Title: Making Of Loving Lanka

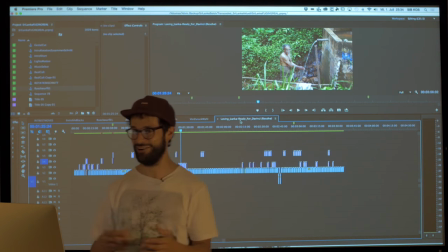476s
Sometimes I was just sitting there like and I'm giving it all like that was like I get the the editing and into the motion.
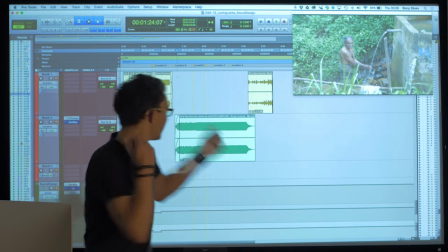485s
Hello my name is Bonnie Storff and I'm the sound designer of Loving Lanka and that's it that's the big Pro Tools project with
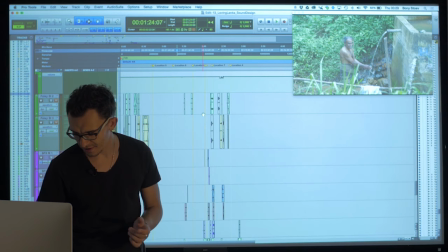494s
many many sounds countless sounds maybe about 600 that's very very big and And why I use so many sounds?
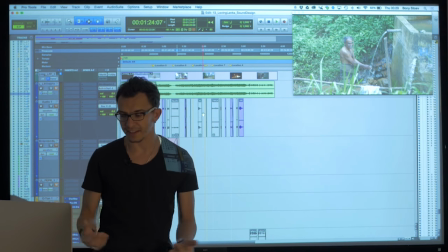507s
Because I want to create this big, wide feeling, warm feeling, organic feeling.
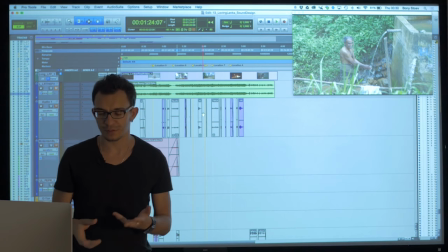513s
And the best thing came in April up with this idea about a film, about changing time, playing reverse.
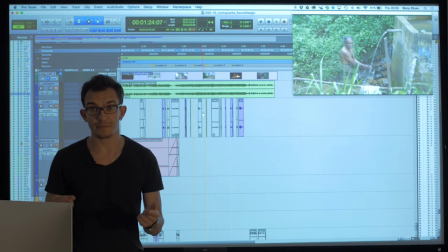521s
And I saw my old tape machine in the studio and said, wow,
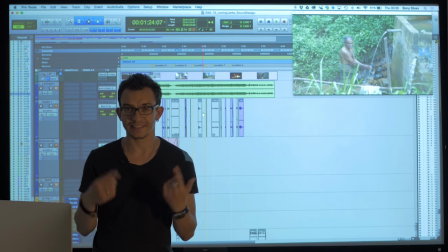525s
that's perfect for them. because I played some music reversed on the tape machine and record
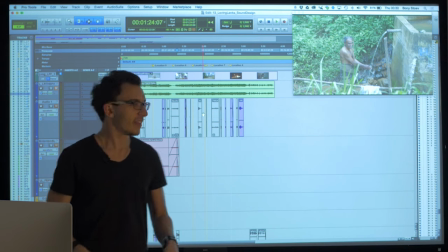532s
them with my computer and put them here for this key moment.
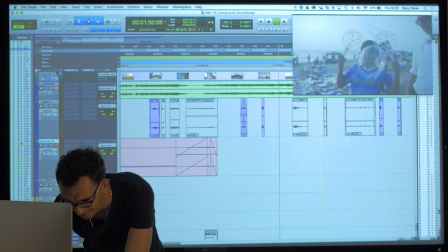541s
You can hear now one moment, I have to search.
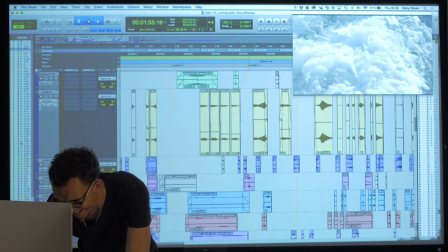546s
It's not it's not so easy to search here and in this project for this key moment.
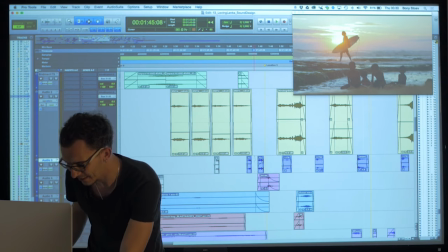554s
Here is the key moment.
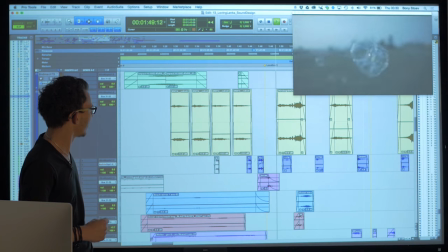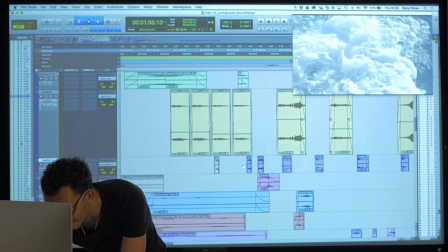563s
Wow! So, and here's the tape machine sound.
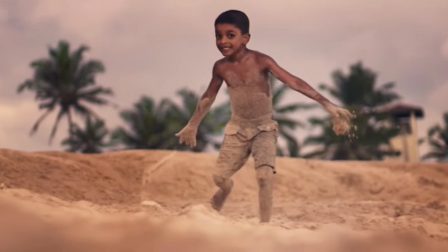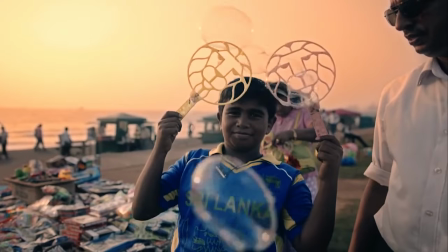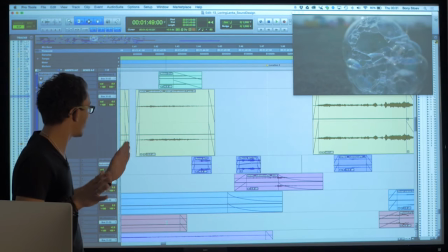582s
And that's it. It's not correct with any plugins,
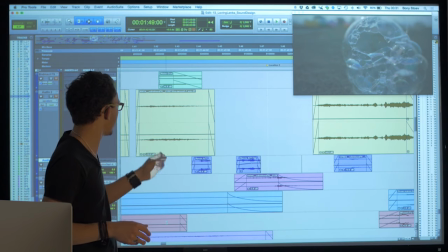587s
it's only the unanalog sound I put here to create this backward feeling.
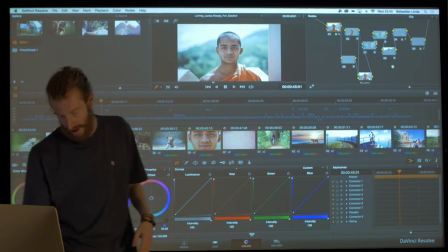593s
For example this monk here,
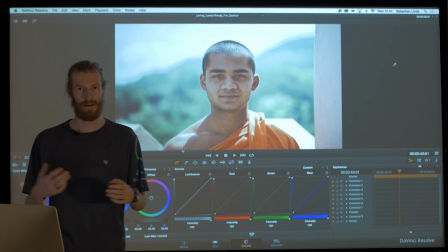597s
which was pretty important for Sebastian. He wanted to have this picture really clear and
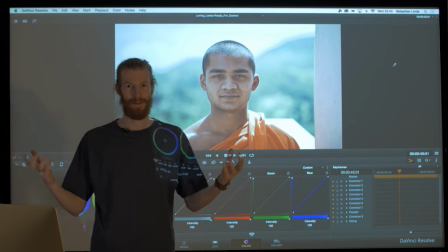606s
focused and full of life basically in the frame.
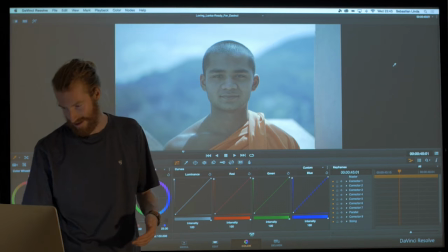612s
So if we have a look at the original footage which is really flat from...
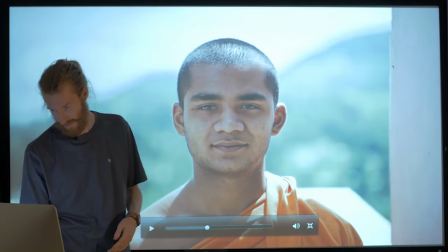617s
I can do it bigger.
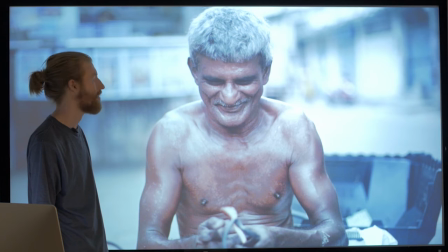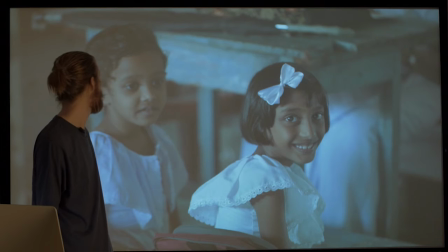625s
It's raw, so you get all the information back here because the portrait is...
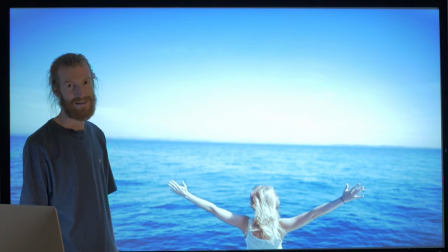633s
This is what the thumbnail on the nail is? Look at this guy, look at this fucking guy.
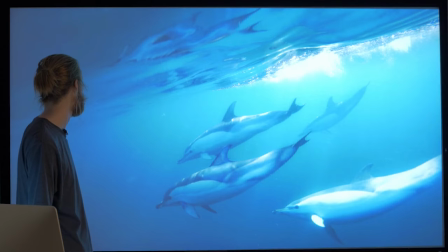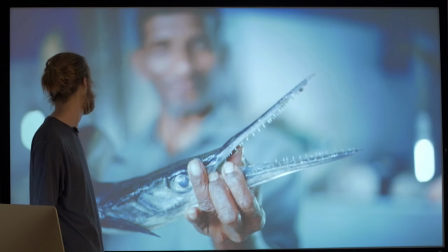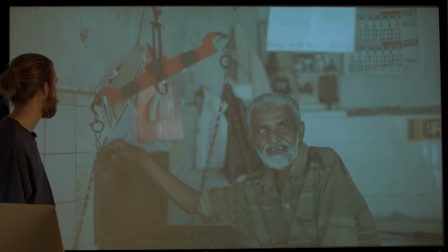656s
I'm gonna turn on the light please
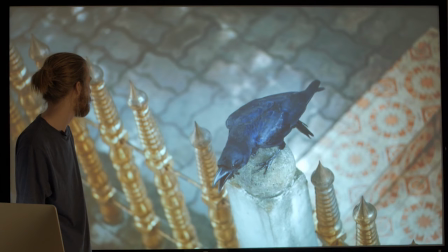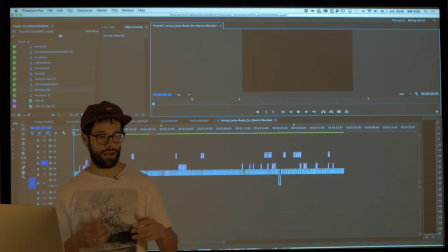667s
so yeah a lot of people ask for technique and how do you make this and how do you make this but this is for me not the point I'm not the best technician like in any discipline I think but I think like using the technique for the right narration is what is very
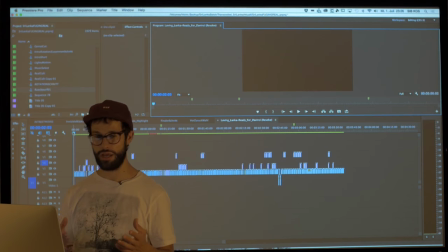682s
very important and so I always had a concept and I will tell you like I would show you the first seconds and tell you what I had in mind to convince the audience of what I found out was time and space so let's have a look so we begin and we go into
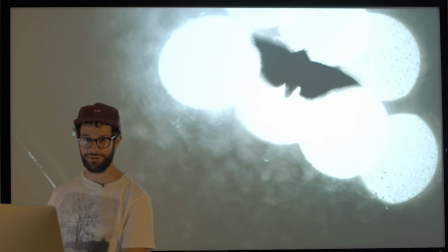699s
this mysterious world and then Then we have the mosquito. The mosquito cannot get into the light, like one dimension, cannot get into the light, doesn't understand that he cannot go through.
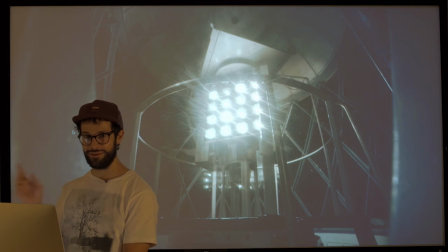710s
We have the turning thing, turning of time. Time comes.
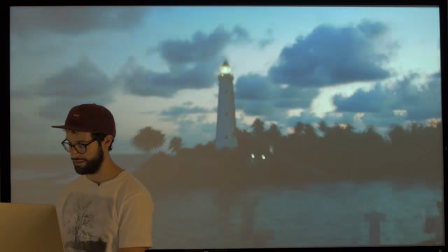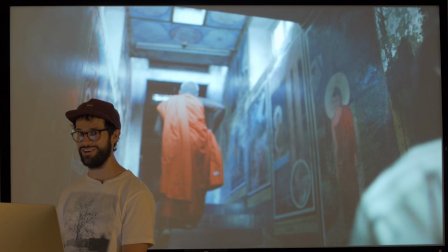720s
And here the monks are here for the first time. I love the monks.
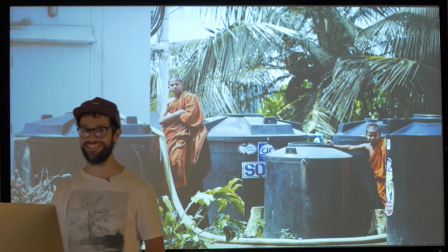724s
And they are sitting there like you cannot get in here. We are the protectors of time and space.
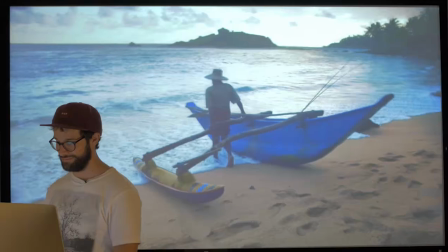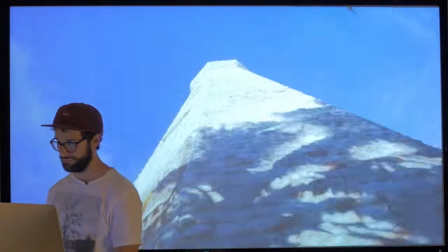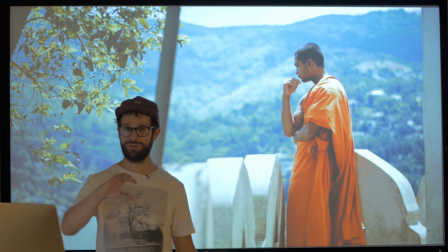741s
and Here we have the first time like the turning of the camera we turn we turn the whole thing around We think the other way around and still we always have people like who look into the distance Thinking about like the past because they are they are caught by light by the past
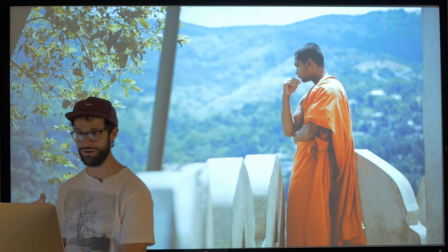755s
and they cannot get out
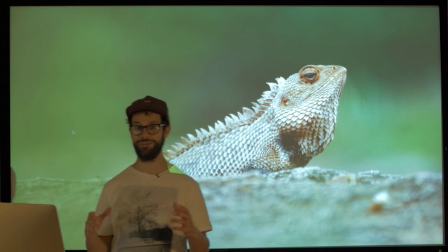761s
And the animals they're like scared they're like fuck who's there? Yeah, they are also like small animals
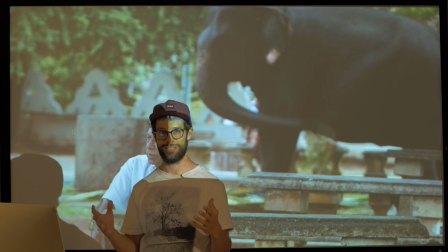771s
and I love this picture because it totally gets like a facet of all the shots who were before like the guy sitting there
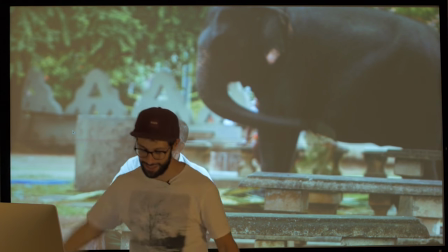779s
cannot do anything that I found is so big and he's just very small sitting there the elephant swings through his head and he's just looking to the distance because he
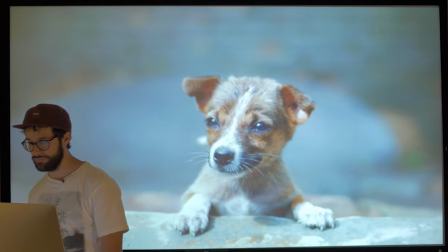786s
cannot do anything like the dog cannot do anything
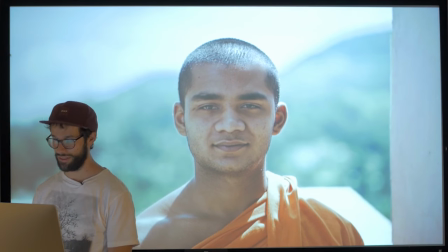791s
small and then we have the monk he's like, I can show you the way.
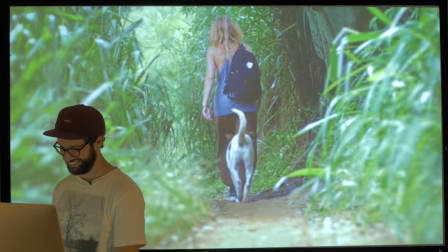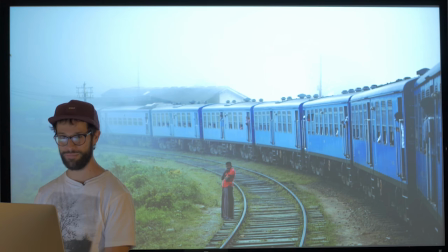802s
And now we have a lot of images where people are small and other things are big.
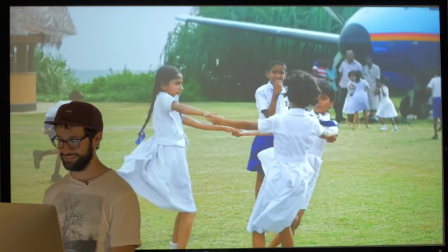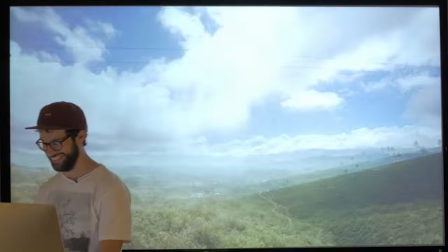815s
Yeah, now it gets sick. With a lot of nice edits, we turn it around and we fight.
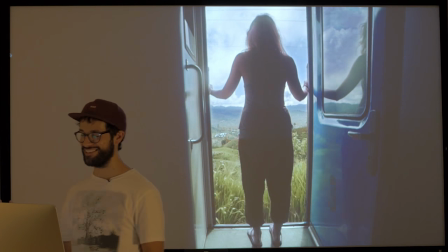822s
We fight against time and space.
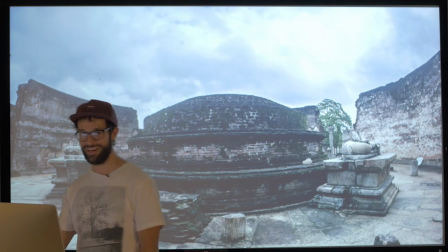826s
Yeah, I really like this cut, like, invisible cut, no, it goes back and then it's invisible cut.
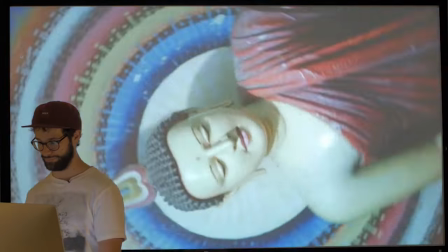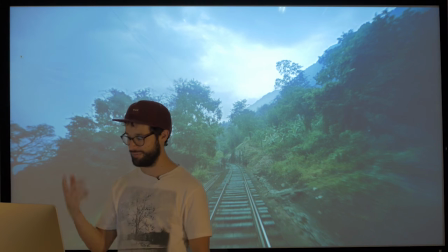839s
Yeah, turning of the camera, always turning, turning, turning, because we always turn time.
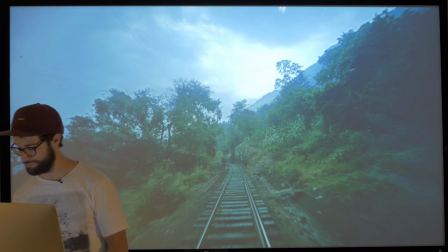845s
Turning is like the perfect metaphor for time.
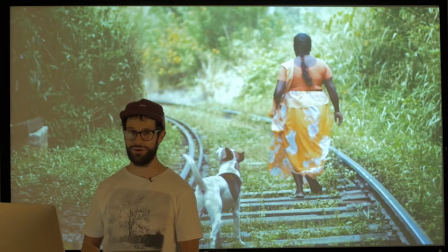853s
Go back and forth, because it's not so easy to go back in time.
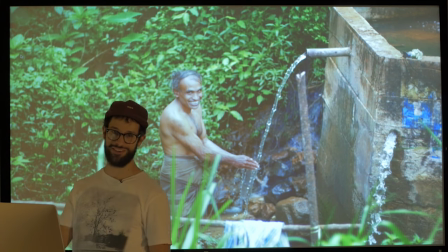862s
Yeah, and then we go back. Yeah, and that was fun to do this forth and back, that was pretty cool. I searched all my material, tried it with it. You just take like two, three frames, forth, back, and sometimes it works.
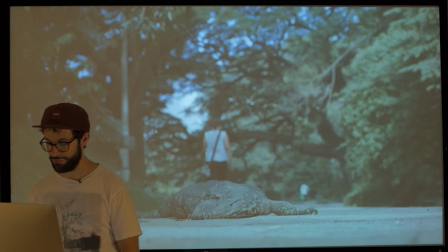874s
You have to stabilize it. Yeah, there are some tricks to it. You will find out. Of course, I did so many scenes with back and forth.
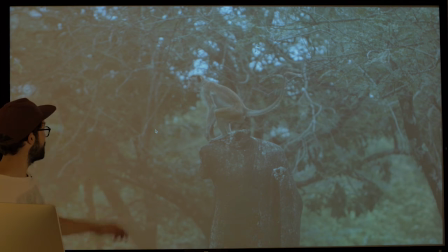880s
It was very funny. I really loved a lot of times. I love that ape. He was great too. I love the dog.
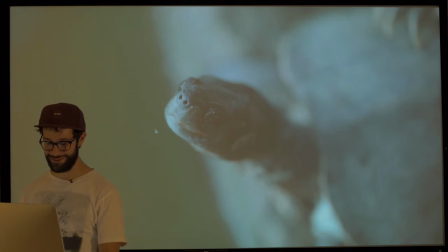888s
Yeah. So I tried a lot with all the footage, with all kinds of speeds.
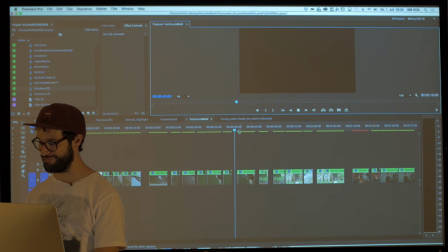894s
Yeah, it was funny times. That was really fun to do it. oh yeah that's also nice oh man if you would know how how many
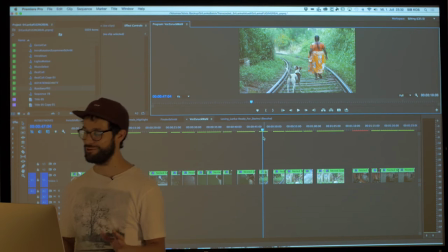905s
thousands of shots I still have which are so great and I'm not in the movie it's it's it's it's really a pain where I look through the material it's like it will never be in the movie I gave it all for that shot it's not in the movie but yeah that's it kill your darlings that's always good so
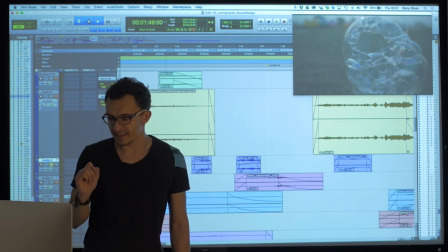921s
really great thing between Sebastian and me is that we are playing always a ping pong game in the post.
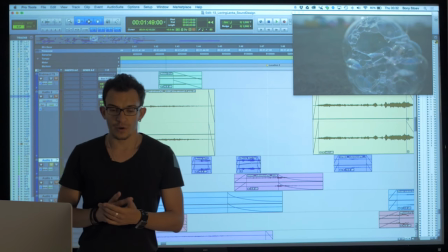927s
That means Sebastian came up with a roof cut.
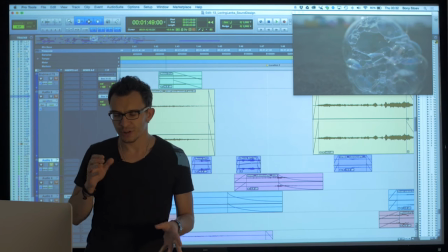932s
I started to search for sounds, collect sounds,
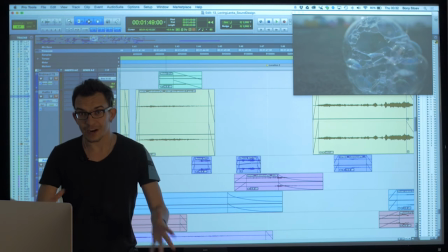937s
make the sound design, send him back and he said wow now I have more and more ideas for editing.
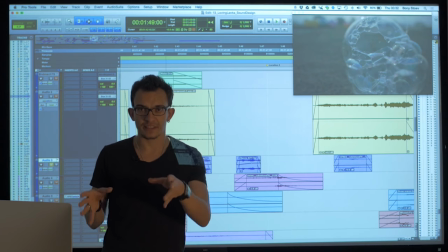944s
He makes that the editing fits more together with the sound design, synchronize them better, change cuts and everything, send me the next cut, I edit the sound design and again and again and again and that's a very creative way to
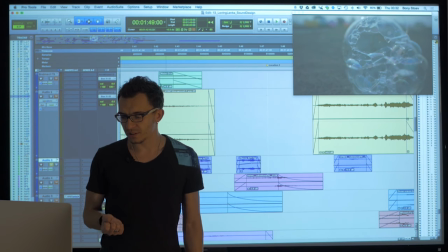963s
work on a film because the sound depends on the film and the other way around and that's the way while so good and